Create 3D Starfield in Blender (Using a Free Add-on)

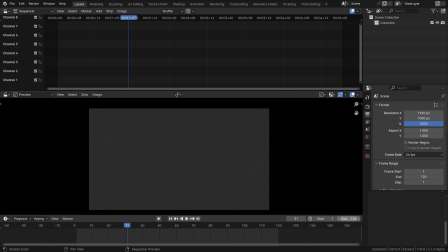I have constrained the animation range to 120 frames, even though we rendered 140, whatever, that doesn't matter. Now I'll move the playhead to frame number 1, so the sequence starts at that frame once we import it. The resolution is 1080p, a regular high-definition video.
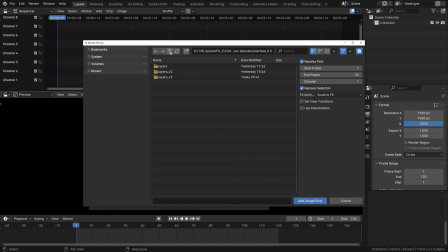Now I'll go add and get the first sequence imported. I ended up rendering 6 layers, So this is the first one.
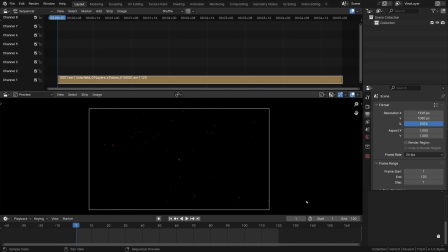A to select all of them and import. We can move it around if needed. It should play pretty fast in real time, in fact, but if that's not the case, it will get cached by Blender eventually, so after a few playthroughs, it will be fast and furious.
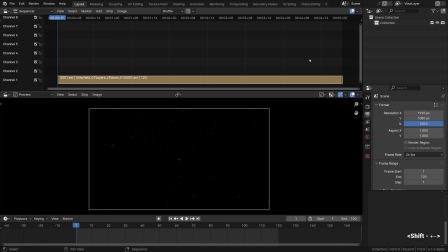Now, all the layers can be added one by one. The process is the same, so I'll just go through some of them really quickly.
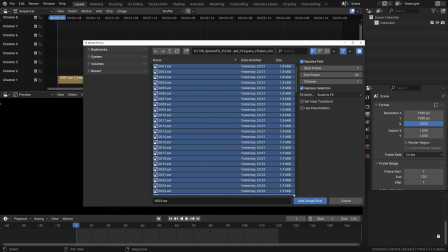Here's the second layer with the Galaxies from DP plus Pro. A quick tip.
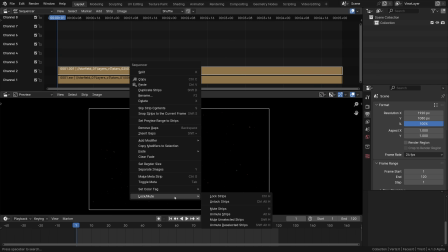Strips can be muted or hidden from the right-click menu, or better yet, with the H shortcut, or Alt-H to show it.
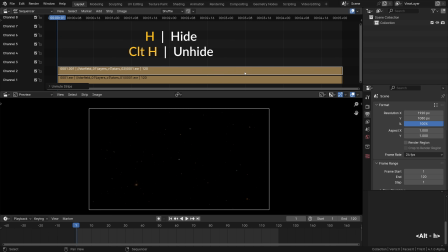As we can see, currently this clip occludes what's beneath it.
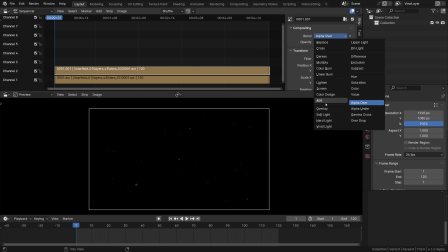To overlay it on top of the first one, the blending mode has to be set to add instead, in the right sidebar. Here we have the opacity slider to change the amount. Then it's just a matter of repeating the same workflow for all the new strips. Get a new one, add it on top of everything else.
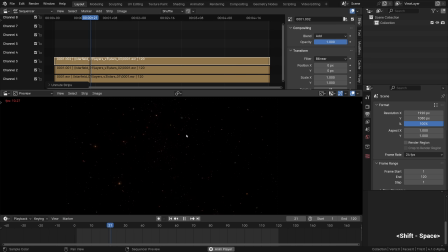See how rich and deep it becomes when a bunch of such star layers are blended and each one being a little different, combining into a celestial symphony.
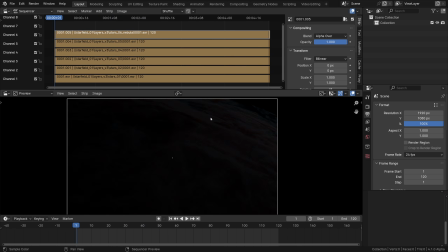Let me fast forward through the process though. The last one is actually the Nebula footage, which can also be blended in with the rest using the add mode. That is perfectly fine, but this time I'll try something different to shake things up, and we'll use the cross-blending mode and just bring its opacity down,
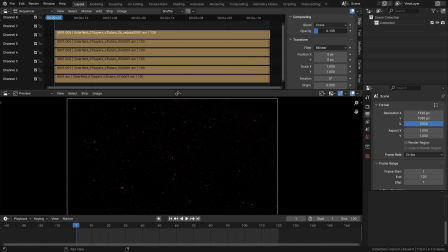so it becomes kind of this thin veil of interstellar medium. I think it will help to glue everything together visually, our star's composition. By now, replaying the composition should become a pretty slow process until everything is cached, so that's something to keep in mind.
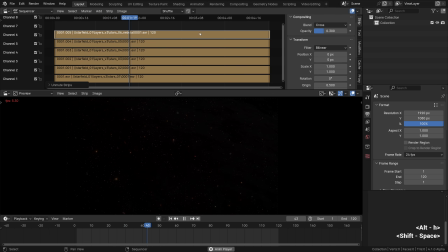And of course, it is up to you to decide in what proportion to mix these layers, of course. That's a big part of the fun, and a big part of the look. Finally, it could be worth throwing in some color grading into the mix, to tie it together even more.
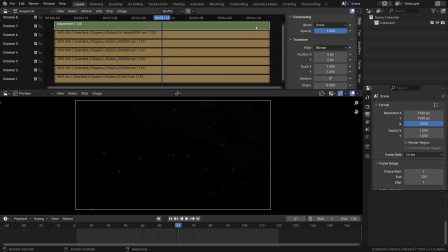It can be done by adding the adjustment layer on top of everything else, then coming over to the modifiers and selecting the color balance. The mode should be offset power slope, as it's the only mode that works correctly.
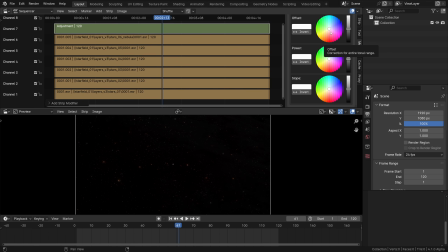Then we can just give it some color treatment. We won't go into the weeds right now, but we can cool down the highlights, for example, or do whatever we want in terms of creating a certain look out of what we've got here. We can also make the whole thing brighter as well, but be careful as it will emphasize the noise or any flickering issues.
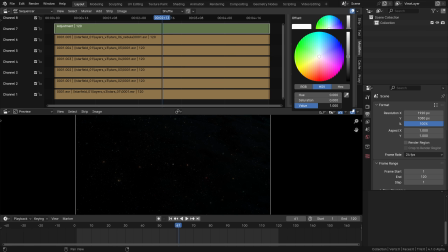Sometimes the darker tones can be lifted a bit to help reveal the details. In cinematography they do it quite often anyway. It's usually a good thing to leave some breathing room for darker tones and not crunch it too much. Double so when it comes to already very dark matter like space art.
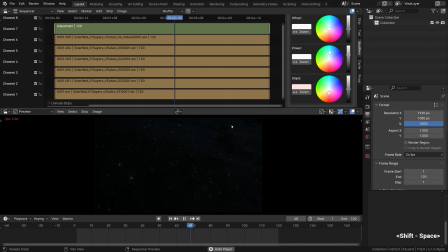On trying to play it back, we can tell that it is slow. Well, before Blender caches it, anyway.
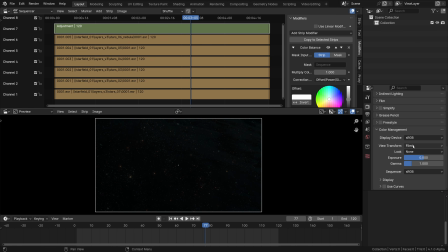And as we are using the unbounded EXR sources, it means that we can choose any view transform as well, be it Filmic or AGX or whatever, and we can adjust the exposure for that matter.
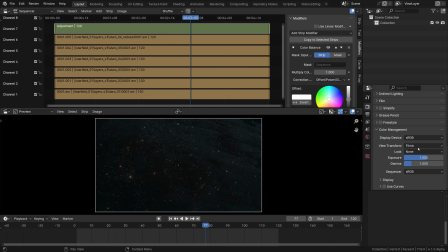As we know, the view transform within the color management tab is applied as the last processing effect in the processing chain, after everything else has been applied. That's the architecture of how Blender rendering works.
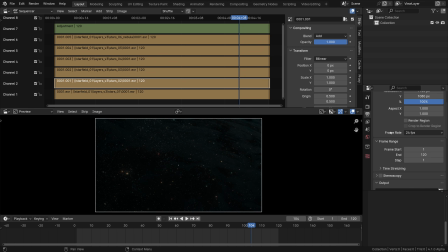Finally, if you want to export this compositing result, then after checking the settings, of course, we can go MPEG video as the file format, for example, or something like PNG or TIFF sequences if you need image sequences for some external video editing.
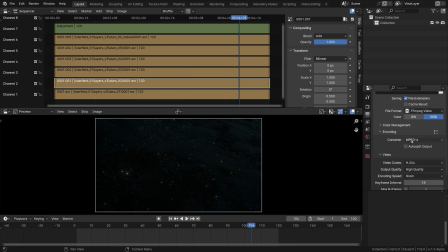But if you just want to export the video out, then you can go MPEG 4.